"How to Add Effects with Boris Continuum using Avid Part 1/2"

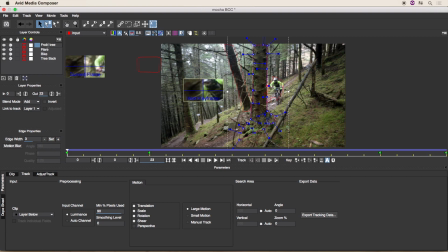obviously forgotten how to spell front okay so I'll turn off the flare track for now because I don't need it in this part of my clip and I'm going to close that down don't save it because this will push the data straight onto my into my preset anyway unless of course you save
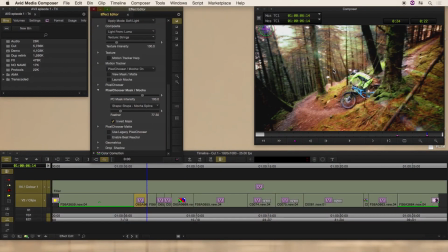in this track for later so what's happened is it's pushed all the data across and the mask has been updated on the trees the bike and obviously my flare which I turned off the iron the process it had hasn't been pushed across good I need it in this preset if I show you
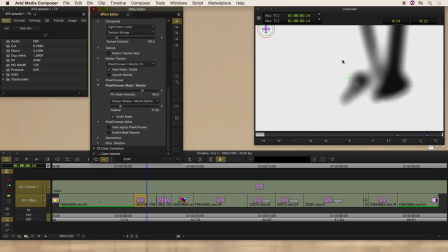the the Mac quickly that is the mat and I can obviously turn the feathering down as we jump across
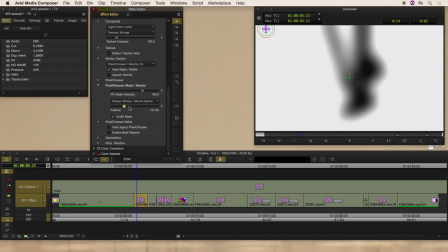you can see the track. I have a very soft feathering place because I wanted to give the feeling the light was wrapping around the tree, not a hard-edged effect. So if I just put it there and I open the, go back to viewing it. As you can see, this is the effect I've got.
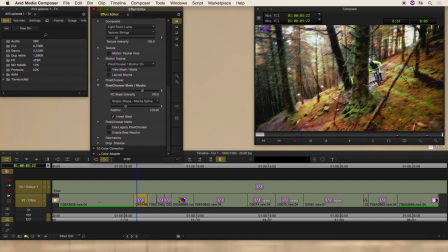The tree's untouched. This side of the tree's untouched. The rider is untouched. And he jumps out the frame quite nicely. Okay, let's carry on to where we're looking at now. Okay, just a few more things I adjusted on the BCC Ray Streaky eyes.
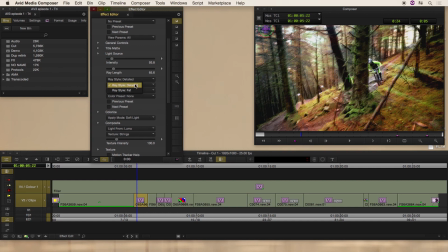I used the detailed rays, not the fat rays. The detailed rays, because it gave me that more broken up look of light coming through the trees. My look was extended. I preferred that to the others. This is obviously a personal thing. You just got to go through, find the look you're going for. Color eyes, I chose color eyes because I added color to the mix.
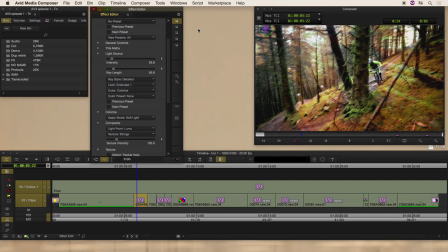Along with the soft light, I thought was the best lighting effect. the light effect that was coming through the trees for it. Let's quickly jump onto the lens flare effect. The lens flare is a great effect.
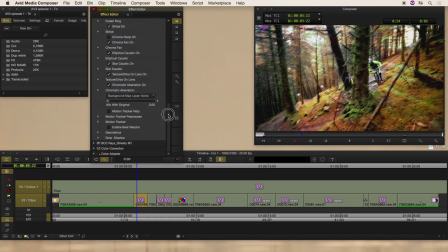One thing that threw me when I first opened it was the fact that I couldn't find any tracking data, which sort of confused me for a while. Until of course I found the ability to actually import tracking data. Now you can see why we did the flare track earlier on.
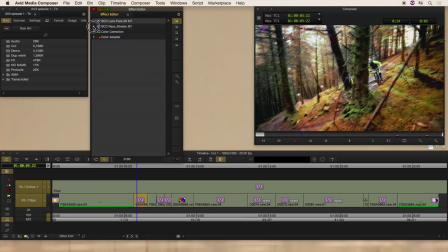So basically what I did was I went to BCC Row Streaky, down to Launch Mocha again. Excuse me, I'll just keep going with that.
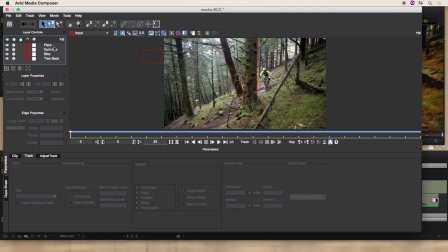I literally selected my flare track, which has been done, and I chose to export my track.
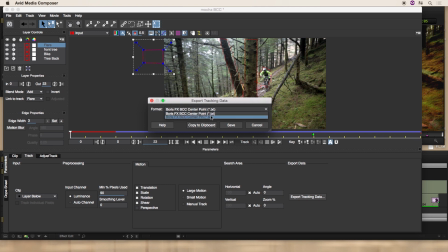and this is a center point track not a corner pin track it's a center point and
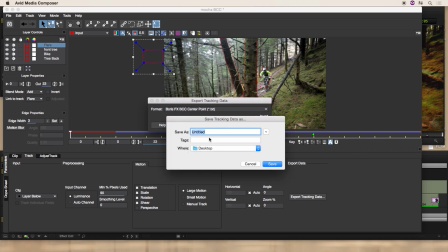I saved that onto my desktop that's
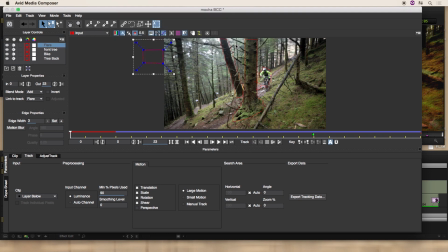not saved to my desktop close this don't save go
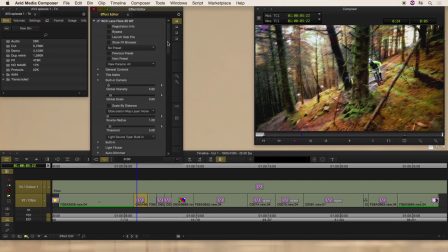back to my lens flare 3d down to import track data and I loaded from
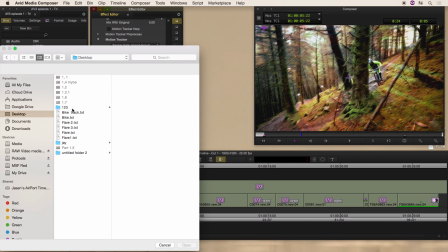my desktop my lens flare three that one there and that gave you my tracking data
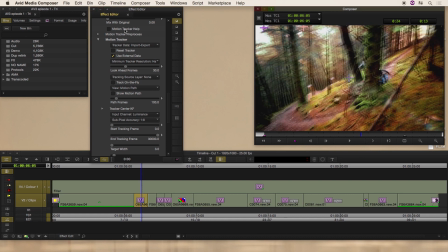of the track which starts right there now a little thing I can show you is if you go to show a motion path you will see the motion path which is up in the corner of the frame which is where I tracked of that the lens flare was going to follow a few
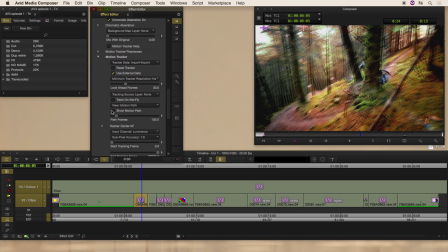other features let me just turn that show motion path and click it, click it off, that's gone for now. A few of the nice features on the lens flare is that it is so customizable. If I just quickly jump up to presets, you can pick any of these presets and it saves the data from the track as well,
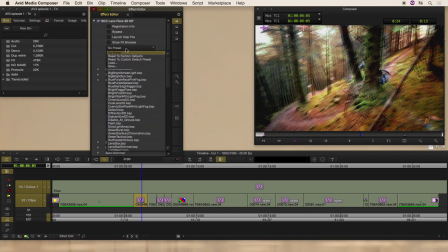which is really, really useful if you're just trying to get a look and you're not sure what look to go for.